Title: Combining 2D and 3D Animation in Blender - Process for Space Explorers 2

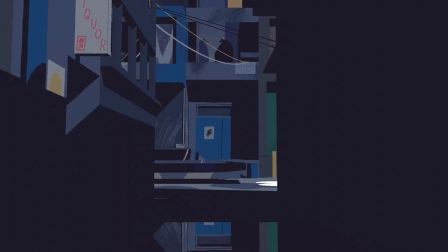It kind of like broke the continuity of the hand-drawn stuff.
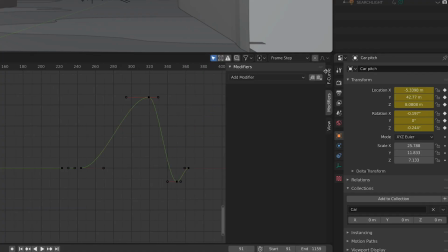So I ended up finding this depth modifier. It's like a step interpolation that basically takes the curve of the 3D animation and just only refreshes the position.
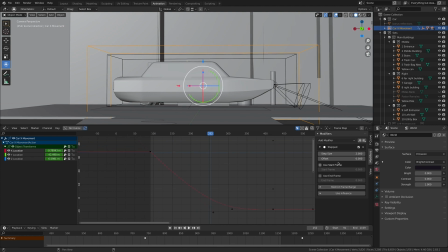In this case, every other frame.
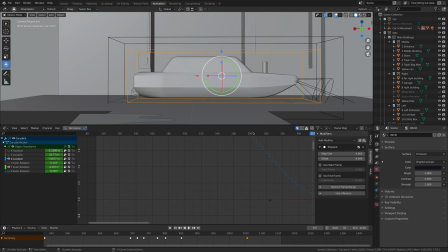So like for example on the Z location as it comes in for a landing there I actually have it up to a
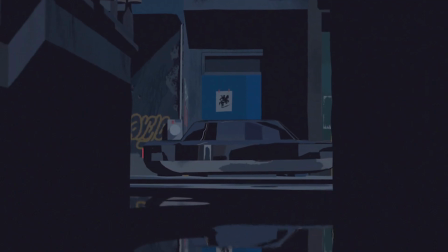every four frames I think and so it just has this very kind of like clunky landing that that feels good.
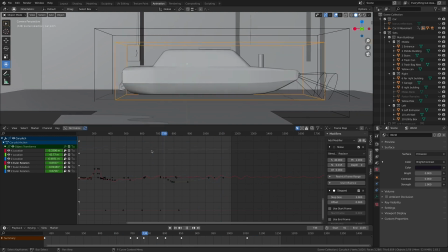The other trick that I found really useful was the noise modifier. It creates a randomized jitter around your animation so that things kind of keep keep moving a little bit so just gave it just kind of kept things
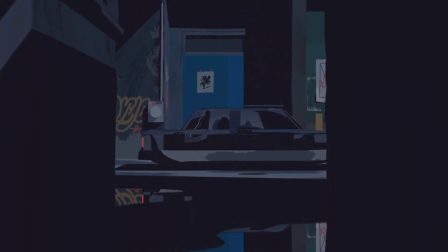always moving always rotating just a little
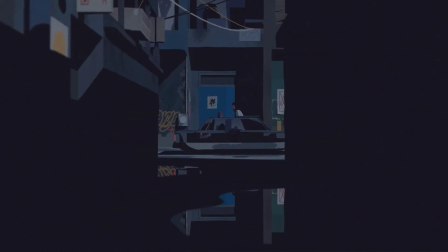bit and I did the same thing with the camera just to give it that kind of like the feeling that it was being controlled by something a little less precise.
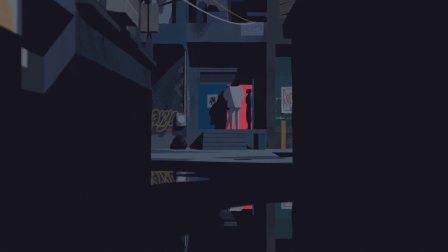Okay that's all I've got for now if you have any questions about something specific, I'd love to answer it in a way that would save you some time.
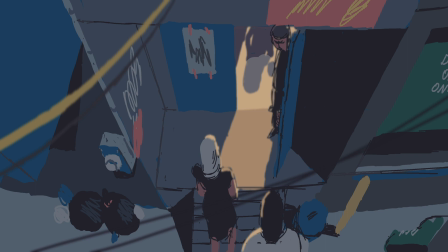And if you see some glaring inefficiencies of mine, I would love to hear more about that too. Thank you for watching.